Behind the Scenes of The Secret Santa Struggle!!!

Hey guys, it's Mostly Doll Studios here, and today I will be showing you the behind the scenes of my Christmas movie. I'm super excited to show you guys all of these clips and how this movie kind of came together, and I hope you guys enjoy watching, so let's roll the clips.
Right now, all of my dolls are actually still in their Halloween costumes, and I'm just going to be undressing all of my dolls and taking out their hairstyles and everything and then redressing them.
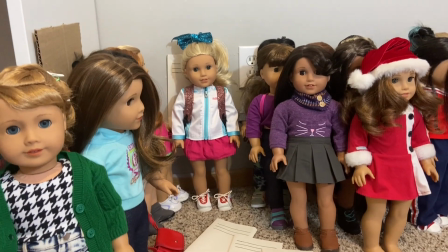[0:31]
Okay, so all of the dolls are dressed.
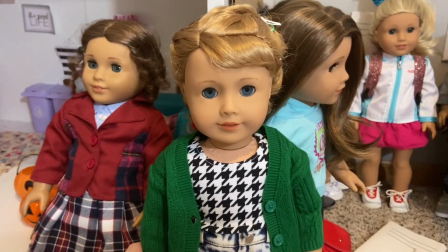[0:35]
Here is the main character, played by Courtney, little outfit,
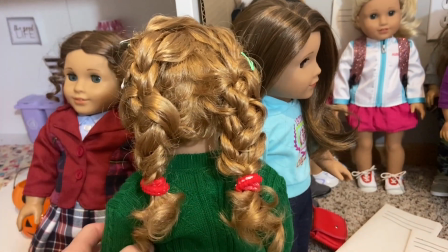[0:43]
and these red scrunchies and green and white barrettes
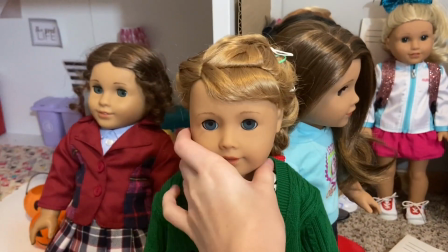[0:48]
to just make her look a little more Christmassy since it is a Christmas movie,
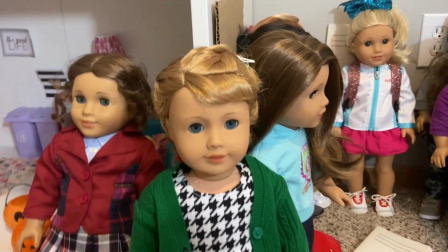[0:52]
and the green sweater for that Christmas spirit. And then here's just the teacher.
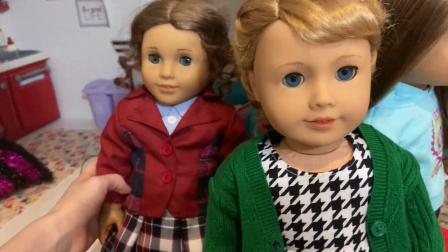[1:00]
I tried to make it like a pantsuit look, so I think it turned out pretty good.
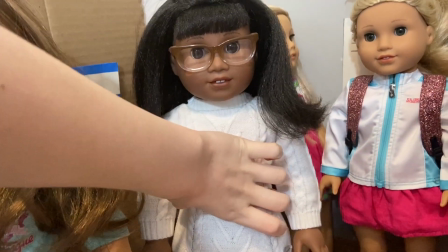[1:05]
And then we have the other main character, the best friend.
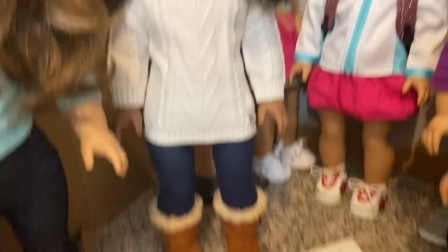[1:12]
Her outfit, very chill.
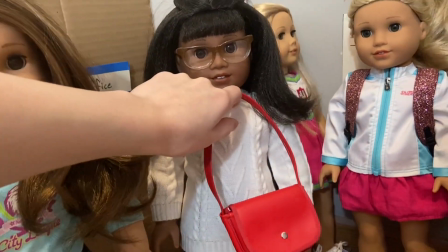[1:14]
She's gonna be carrying this red little school bag, so I think that's kind of Christmassy, plus the white sweaters like winter.
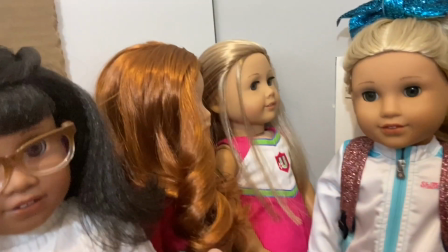[1:24]
And then we have little rich girl here,
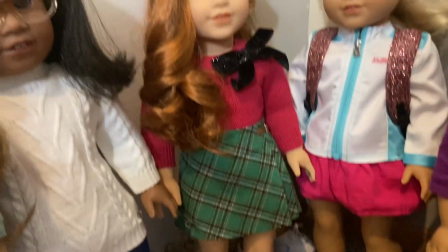[1:30]
and her outfit is obviously very Christmassy, directly red and green.
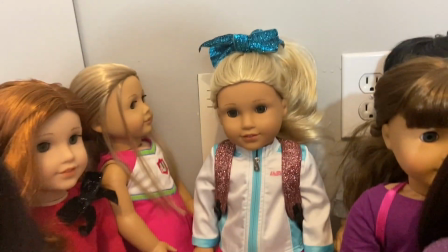[1:36]
Then I just have like a bunch of extras over here, and then here I'm going to have these cheerleaders like walking in the hallway.
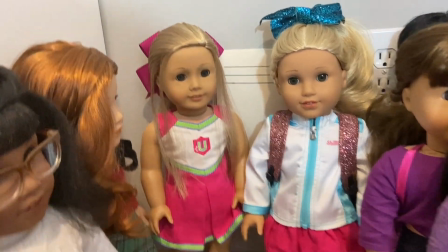[1:43]
I only have one cheerleader outfit. I have this skirt from Our Generation that is like the exact same color,
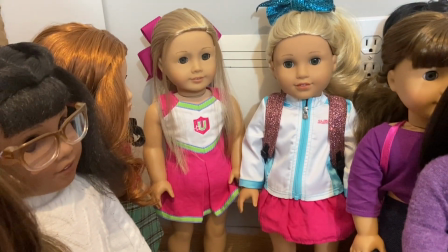[1:51]
and then I have like Joss's cheer jacket and her backpack and her bow and everything, so I was like, okay,
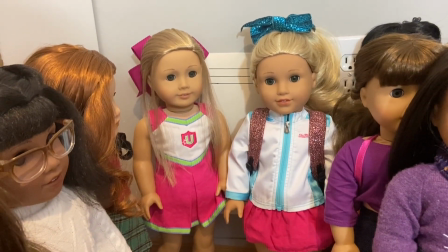[2:00]
I'll just put that over it, and it's like she's like preparing for a competition or something, and then the other one is wearing the actual cheer outfit.
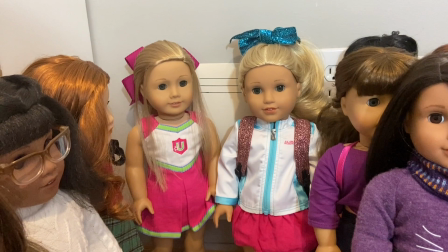[2:09]
So I don't know, and then they both have the white shoes, so I think it's pretty cute and just like an extra like high school-esque thing.
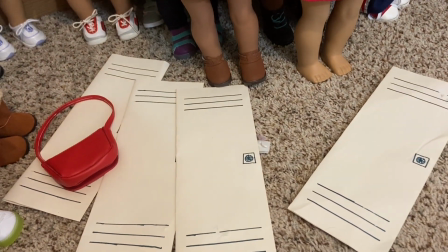[2:17]
I have these lockers which I've used before in other videos, and some of them are on the wall right there,
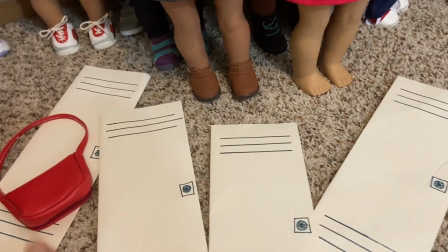[2:24]
but I took these off because I needed the wall for something, and they
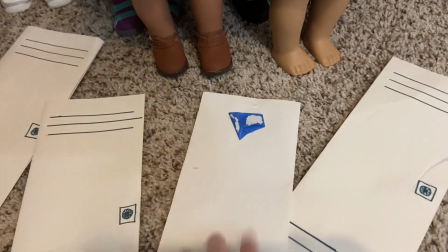[2:31]
have this tape on the back of them, and as you can see, like they kind of stuck together and like ripped off like parts.
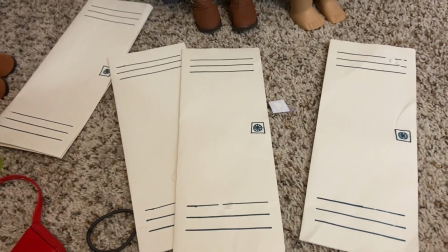[2:38]
So I'm thinking I'm going to just like completely reuse them.
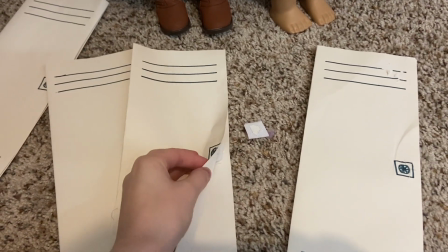[2:43]
They're stuck by Velcro, so they could like open and close in like stop motions and stuff, but they kind of got messed up.
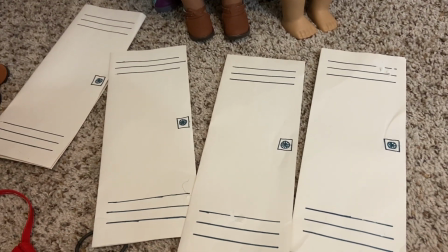[2:52]
They're kind of janky anyways, they're just paper and marker.
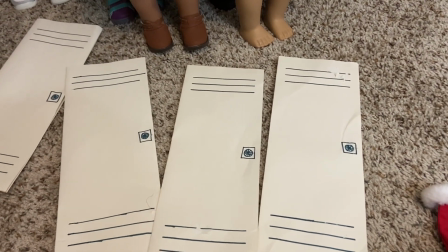[2:54]
So I'm thinking of just printing out a locker type thing and then gluing it onto cardboard,
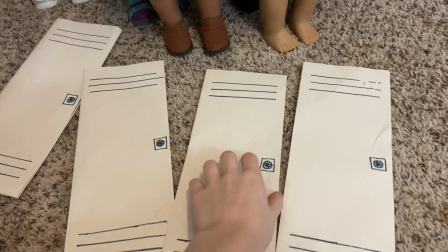[3:03]
and like flexible cardboard that can like open and close, and then just reusing these Velcro pieces and just like remake these whole lockers.
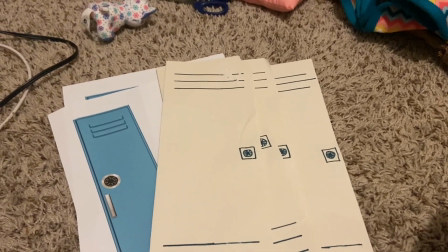[3:11]
So I was working on the lockers and I found this printable here, and I started to print it.
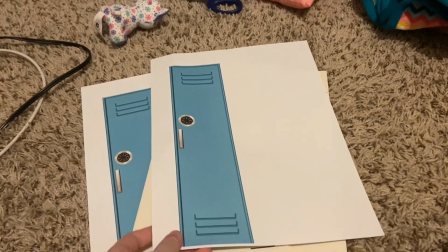[3:18]
And I was going to print 6 because that's how many lockers I have, but it printed these 2 and I was like, I don't know if that's going to be big enough.
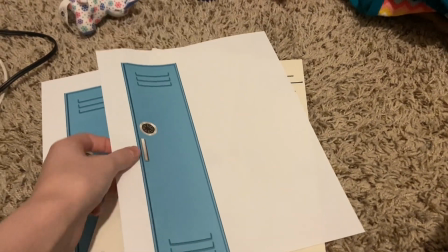[3:27]
And so I stopped printing, and then I just like took these up to my doll room to see like scale and everything.
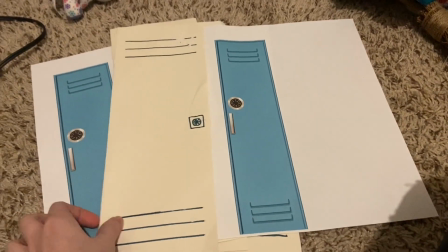[3:34]
And first of all, like they're nowhere near the size of these ones, which are a pretty perfect size I think.
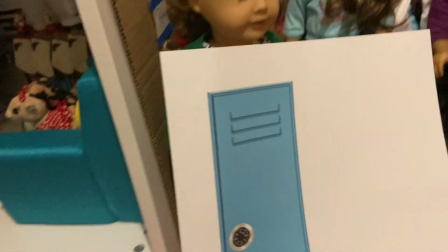[3:42]
And then I obviously like held it up to the doll, and so like here's Courtney and the print locker,
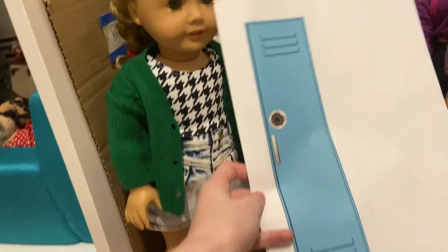[3:49]
and it's just like that's obviously not American Girl doll sized, and just if I use those it would look really weird and like tiny.
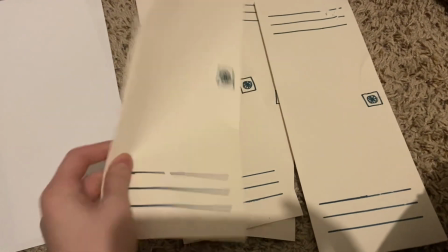[3:57]
So I think I'm going to like salvage these and just make them a little neater,
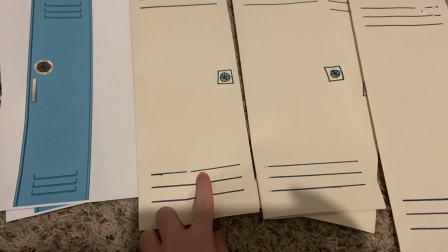[4:03]
fix the parts where like it got ripped or whatever. You can't tell that much on camera.
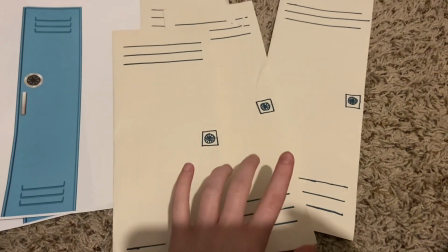[4:08]
I think I'm just gonna like use these fronts but then glue them onto the cardboard still,
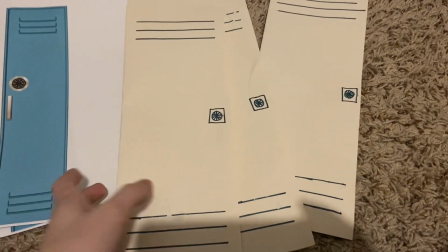[4:14]
so that now I have reusable lockers and I won't come into this dilemma again.
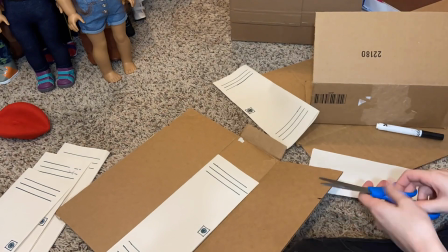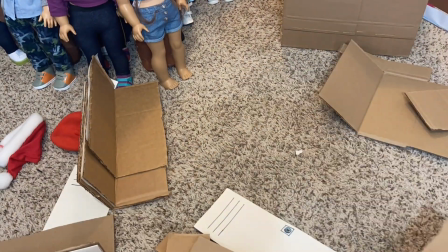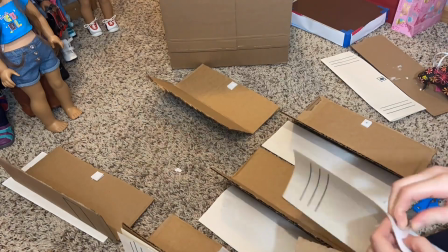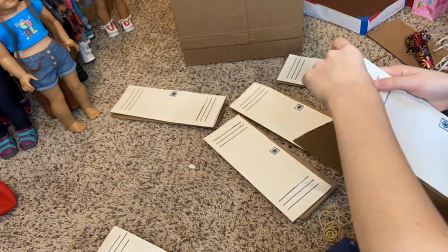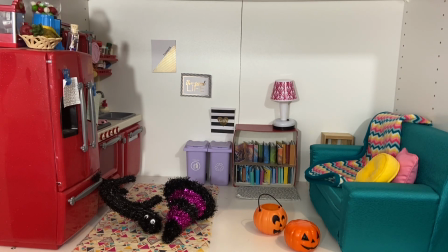[5:13]
start decorating for Christmas in the living room right here. I'll probably use a few of these decorations in the classroom as well.
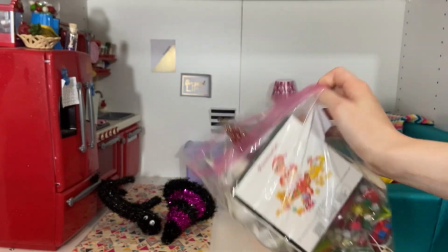[5:21]
I have this bag of Christmas decorations for my dolls, and then I also have their Christmas tree.
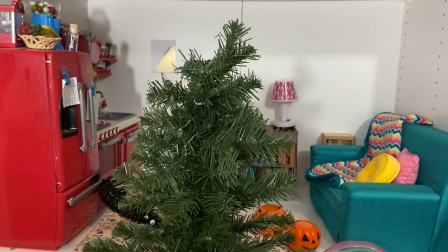[5:31]
So I'll just be setting that up and decorating this for Christmas.
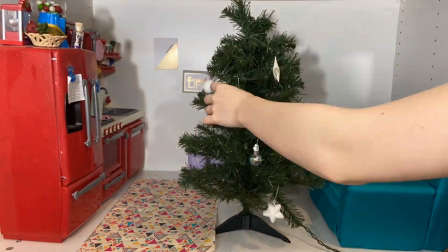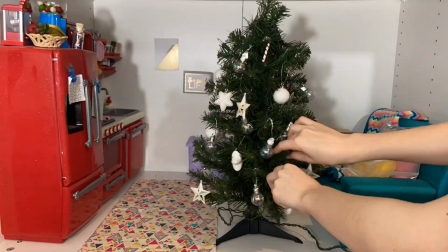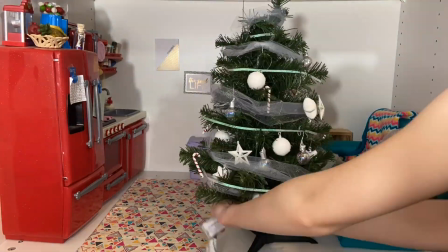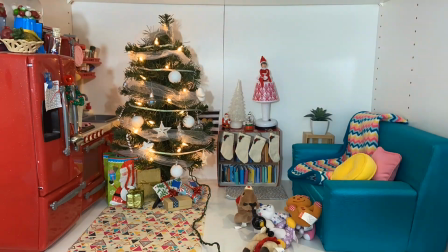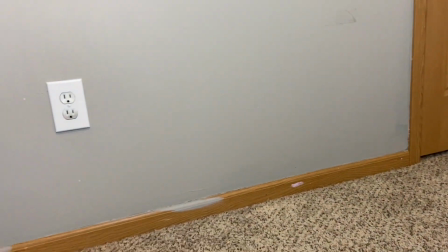[6:06]
So I'm going to do it along this wall.
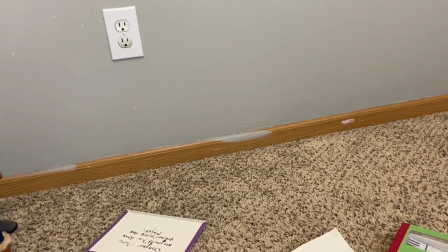[6:09]
This is what I did for a summer movie that I made a few years ago, Chasing Dreams, and I also have the sign from that.
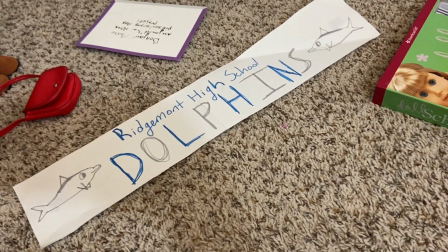[6:18]
It needs to be remade really badly because it's honestly not the best sign, but it's also supposed to look like student council or somebody made it,
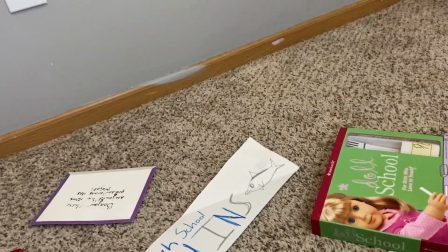[6:26]
so you know, it'll work for now. I also have these Christmas lights that I'll be using just throughout the film,
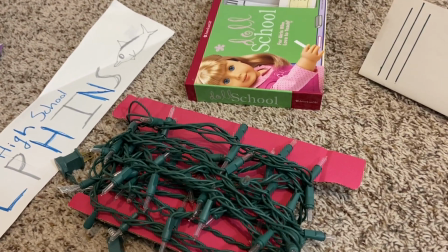[6:35]
but during school and stuff especially, because just to make it a little more Christmassy.
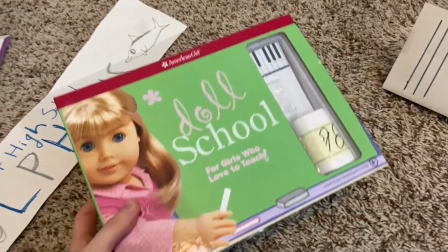[6:41]
And then I also have this doll school book that I'll be planning to use a lot from.
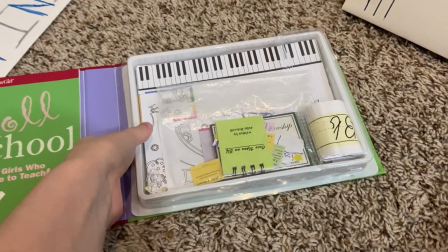[6:47]
So I have like all these different like slips and everything that I can like hang on the walls or have on the teacher's desk and
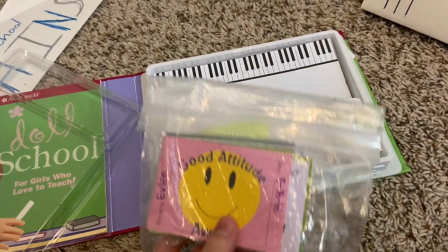[6:56]
anything I need them for really. And yeah, these are honestly so old, but yeah, I'll just be using some of these.
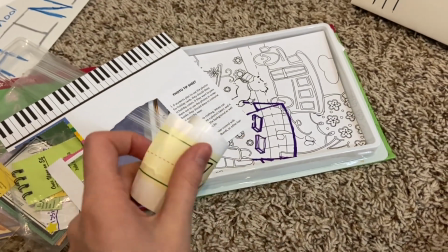[7:06]
Definitely this ABC thing because it is so cute and perfect for movies like this.
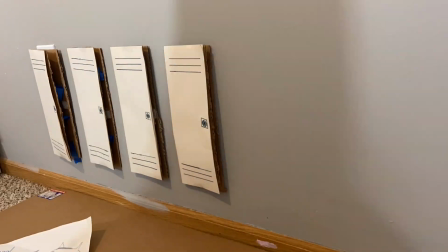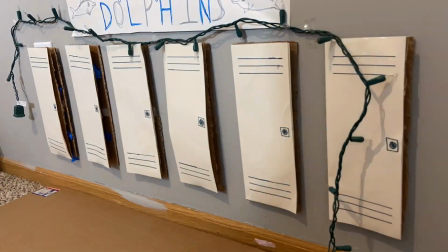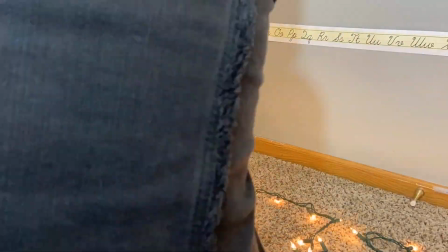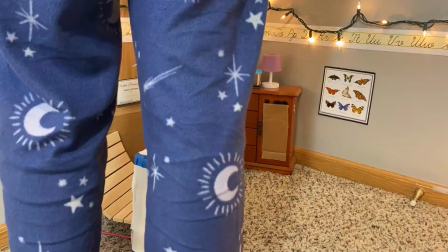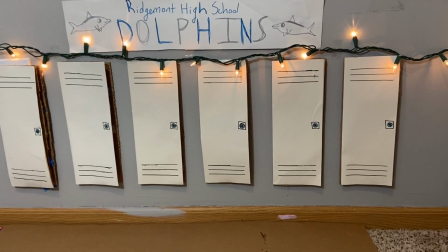[7:32]
Okay, so now I have finished doing the hallway and classroom.
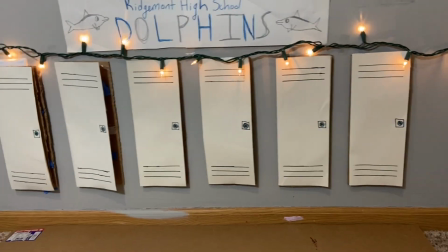[7:38]
So here's the hallway, just very simple. And then over here, we have the classroom.
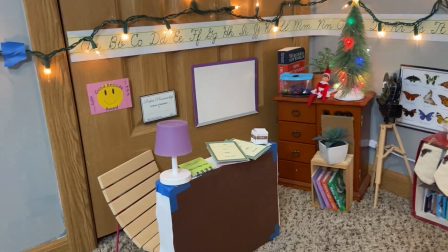[7:47]
And here's the classroom. I think it looks very cute.
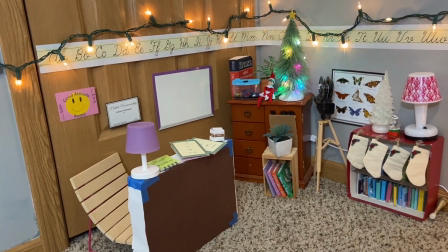[7:51]
I love the lights, and I feel like the lights and the ABC strip really like pulls the whole thing together.
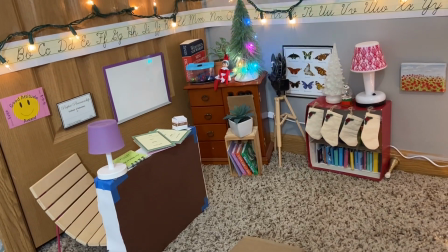[7:57]
Now I think that I'm going to set up the dolls, build a few desks, and then finally get started.
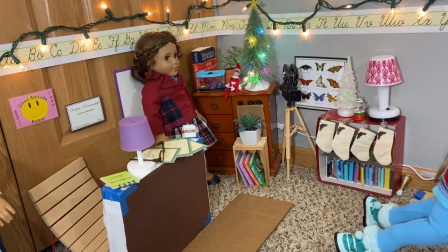[8:04]
I just finished shooting like the first scene-ish.
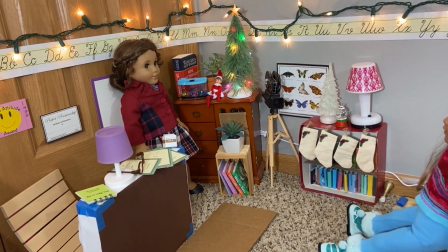[8:09]
I finished the first hallway scene and then the classroom scene when Natalie gets handed the card.
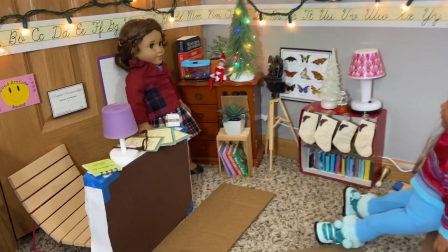[8:16]
And so we just have the little classroom.